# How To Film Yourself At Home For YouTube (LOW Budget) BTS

Today I'm going to show you behind the scenes how I film myself for my latest YouTube video.
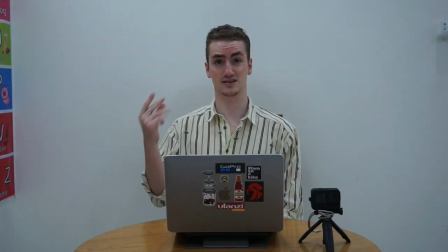Starting with a video that looks and sounds like this and creating a video that looks and sounds like this. And you don't need lots of expensive gear to get started. My whole setup is well less than $1,000.
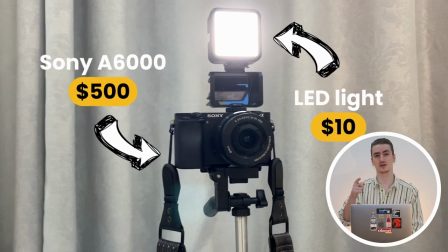I have the Sony a6000 camera, a $10 LED light on the camera, a $10 lav mic here and a few other things I have around the house like a desk lamp. You can check out all of the gear that I'm using today, links are in the description below. If you've been following my channel recently you will have seen that I've just been documenting daily life of the Covid situation here in Vietnam,
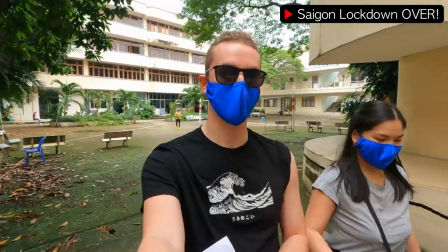doing spontaneous daily vlogs just using my GoPro, but what I really love to do is to film cinematic travel videos like this one that you can see here,
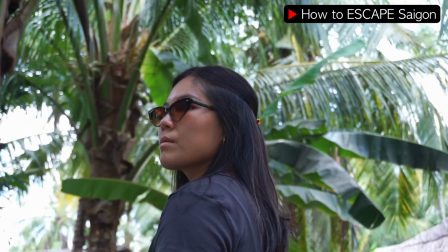we're in the Mekong Delta in southern Vietnam and I also have a passion for filmmaking. I recently started doing a filmmaking course and today i'm putting into practice what i've been learning as i take you behind the scenes in the production of my latest youtube video so if you're interested in filmmaking you want to get started on youtube or you just want to see what goofy stuff we do behind the scenes of this channel then keep watching so now that we've finished the planning stage involving writing down the idea writing some script and directions we can move on to the next step which is the production phase one of my favorites you get to be a bit more creative here you
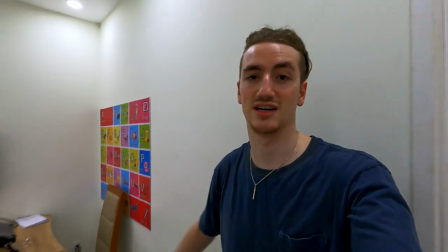know that we're full-time teachers so lots of our walls are taken up with these kind of posters this room you can see is a bit brighter we
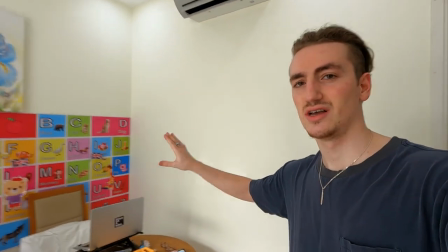also work in this room so that corner is not going to be ideal but i think that this blank wall here can make quite a
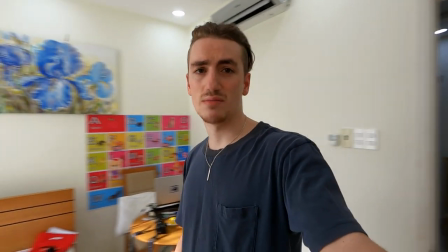good studio interview environment it's quite busy in this room we use it for a lot of storage but it's got
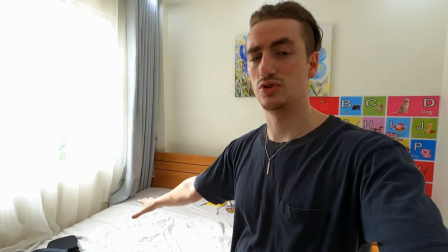quite a nice big open window here i'll have to set up on the bed and i've got to clear up this space now
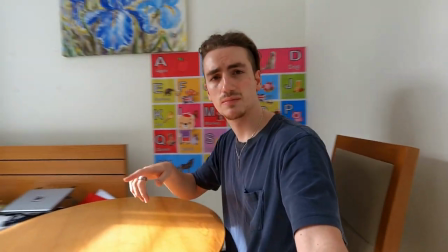now that i've got the desk set up how i like it not the best but i'm going to have to set up my camera on the bed over there i'm
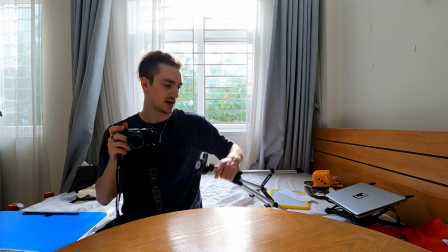just using my sony a6000 mirrorless camera and a cheap tripod i've got here i'm going to set this up in front of the
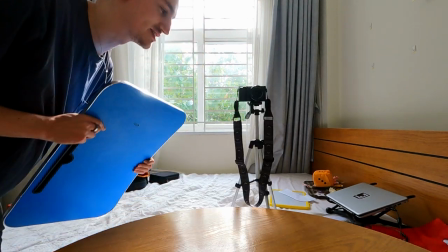chair a decent distance away and see how it looks I'm going to use this very technical tool which is a food tray just to keep it flat
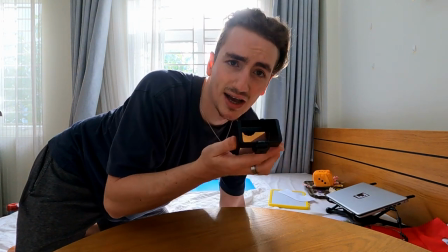I also have this useful tool here which is a little mirror that I can put on top of my camera so I can see it kind
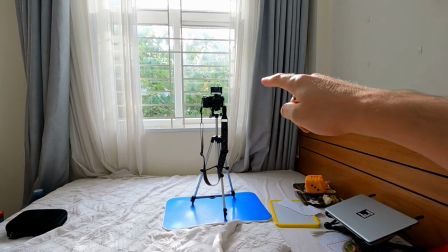of a bit from a distance so I've got my camera set up over there behind the window and I can use the app on
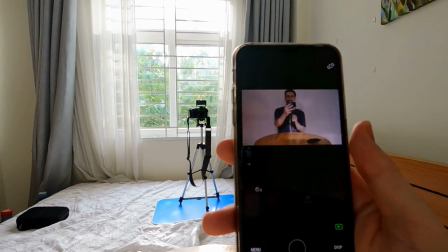my phone so I can preview just to see how it's looking with the framing and things like that so the next thing that I need to deal with is
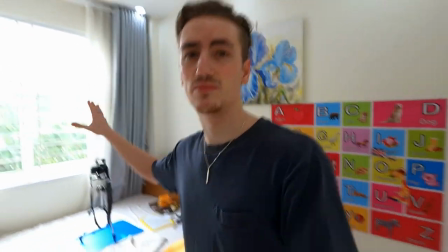the setup of the lighting as you can see we've got a very bright window behind the camera which gives me some light and i've got the overhead lights on but i'm gonna get some of my lighting set up to give a bit more light on me and a bit better picture so let's go grab some lamps that i have around the house so here's one light setup that i'm considering i've got a lamp with no shade
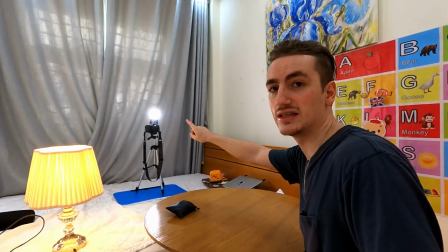down behind my chair on top of the camera i have a bright white led light and a lamp with a lamp shade just off to the center left so
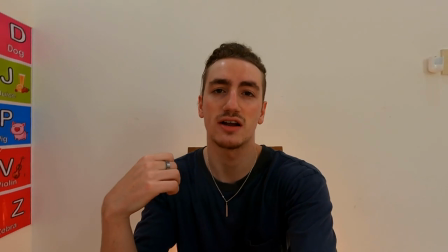I can try to give myself some brightness on my face, a little bit of background contrast and a bit of a fill light on the side.
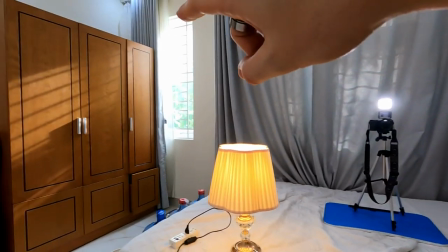I've also closed the main curtains behind me but left this side window open for a little bit of extra light.
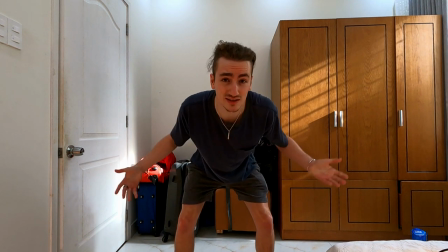But I can't be my new anchor presenter looking like this so I do a quick wardrobe change.
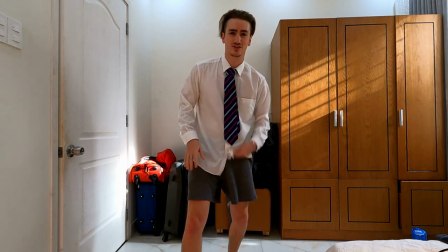Luckily only my top half is in the shop so I can keep the shorts on much more presentable.